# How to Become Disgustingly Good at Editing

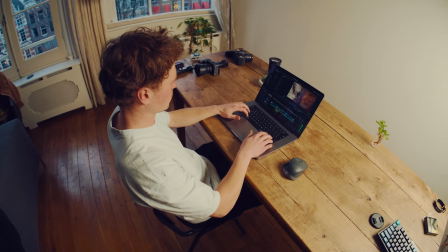Editing secrets that turn any video into a movie. There is a famous saying that goes, any film is made multiple times.
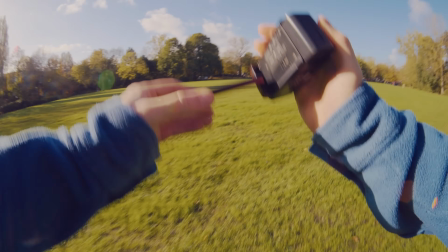Once when you write it, once when you shoot it, and 22 times when you edit it. My favorite audio editing trick that I use a ton in cinematic edits is the audio swell. Audio swells in your edits are a part of the sound design,
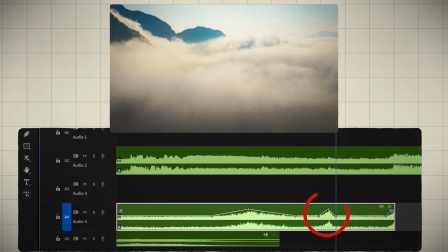and they can really turn an edit from a simple video to something that really pulls you in and forces you to feel something.
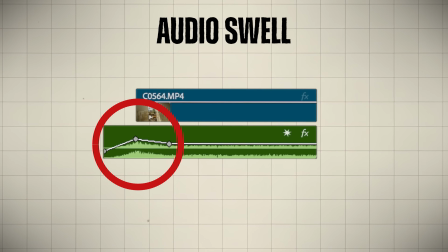An audio swell is basically a spike in the volume of your audio waveform at the start or end of your clip.
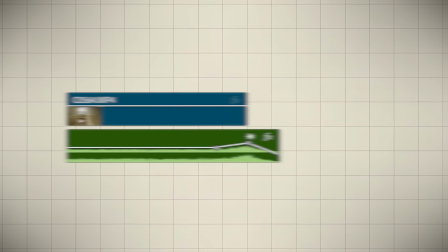Here's an example.
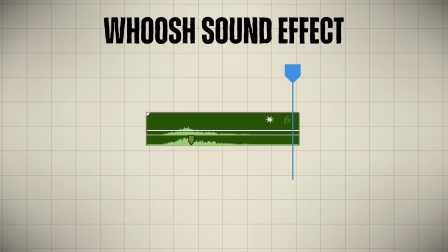It's a bit similar to adding a whoosh sound effect, but more real, and I personally think it's much better. It sucks your viewers into your videos and makes your transitions very smooth.
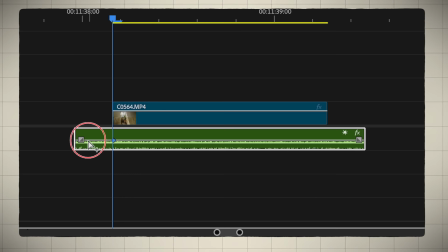Simply drag the audio part of your clip, add 3 keyframes for the volume and make it a spike at the cut.
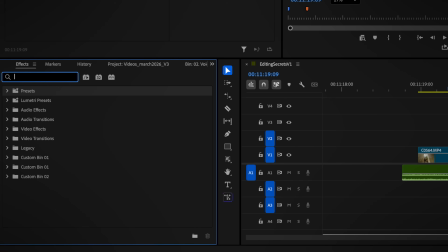Instead of doing this manually every single time, I created a preset for this and that applies the keyframes automatically.
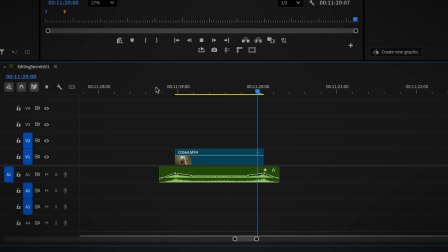And editing like this with the presets is very satisfying and saves you a lot of time.
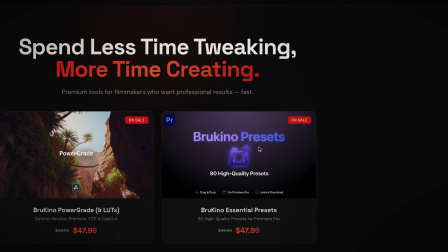It is included in my newly released preset pack that contains over 80 absolute 10 out of 10 presets, but more on that later.
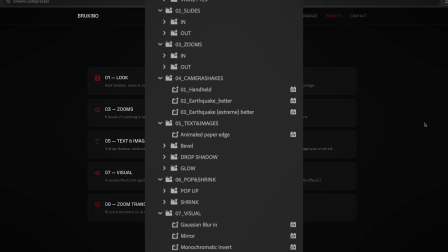Or check out the link in the description already. Before we move on to actual visual cuts, I want to show you one more audio editing trick I absolutely love, and it is the high and low pass filter you can add to your audio. Most often I add this effect to the music while trying to keep it in sync with some of the visual cuts.
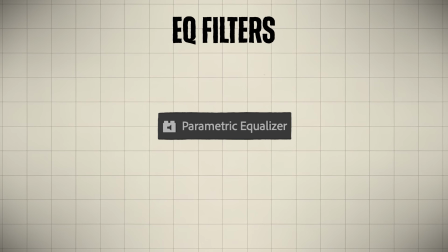These two effects are equalization filters that allow you to let the low frequencies or high frequencies pass through. You can use these effects to warp reality a little bit or make a transformation from one clip to another even more noticeable. By using these effects in sync with your visual cuts, you can really create a true synergy between your video and sound layer.
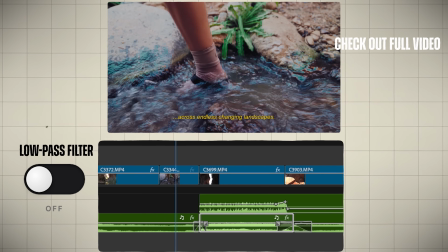Landscapes.
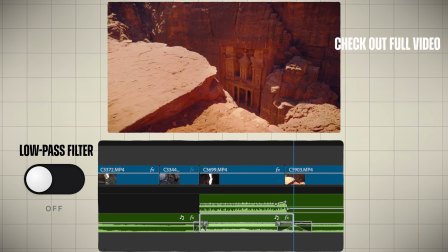These effects are also just incredibly satisfying for your ears.
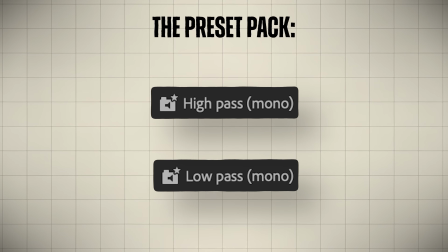The preset pack I created also contains a high and low pass effect that you can simply drag and drop on your timeline. Our first visual editing trick, the match cut. Instead of regularly cutting your clips to progress further in your story, you try to match either the graphic, action, or audio of a scene.
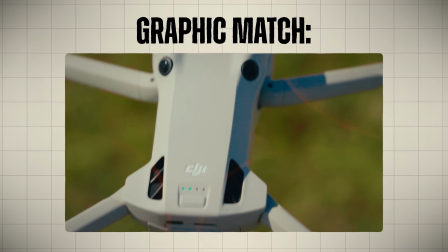DJI is pretty much in a league of its own.
I really love graphic match cuts.
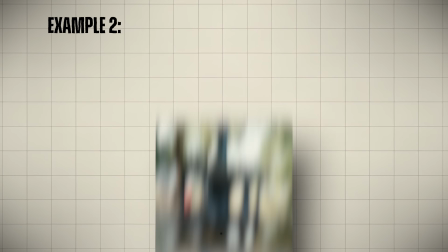I've created multiple extreme graphic match cut sequences in several videos.
You'll hear at least 1.8 million distinct sounds every year.
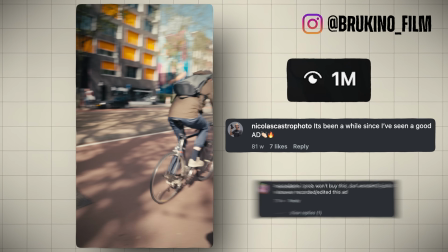The ad was seen over 1 million times, people really loved it, and I think part of why it did so well was because of the match cut.
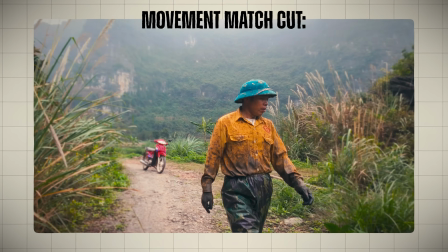It was a great hook. Another great match cut is the movement match cut.
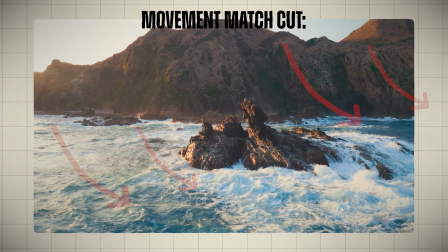The cool thing about this cut is that it feels like movie magic, almost like visual effects, except it's just a simple, well-timed cut. If you start video editing for the first time, you'll most likely cut the video and audio at the exact same time. Although this does create an edit, at some point it can start feeling a bit robotic.
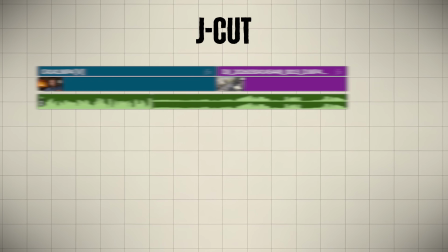This is where J-cuts and L-cuts come in. A J-cut is when you hear the audio of the next clip before you see the video,
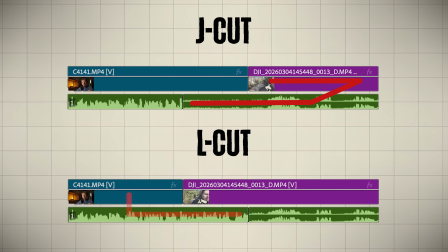and an L-cut is when the video cuts to the next clip but the audio from the previous clip continues to play. Both create tension at the end of your shot by first showing you the audio or video of the next shot.
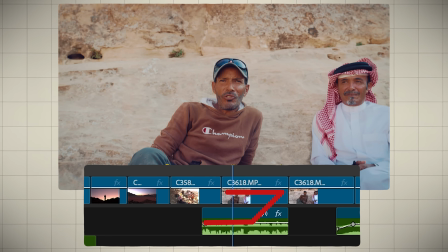All Jordan from the north to the south is beautiful because you see the green part.
It also helps you to make your edit flow.
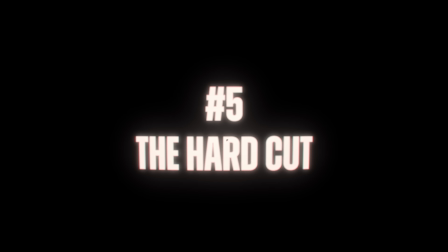On the other end of the spectrum of cutting is the deliberate hard cut. Instead of hiding the cuts, you make them extremely noticeable.
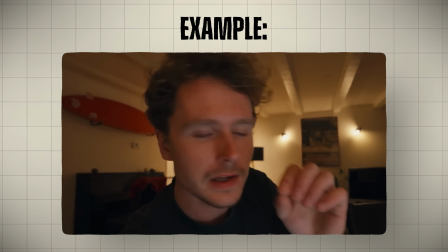Alright, so I've got this little game plan for tomorrow.
And the reason why I like them so much is because I feel like content in general, and also my videos, is getting more and more polished. And that quality and polish can still be in your videos, but by using a hard cut every now and then, you create a much more raw and authentic feeling.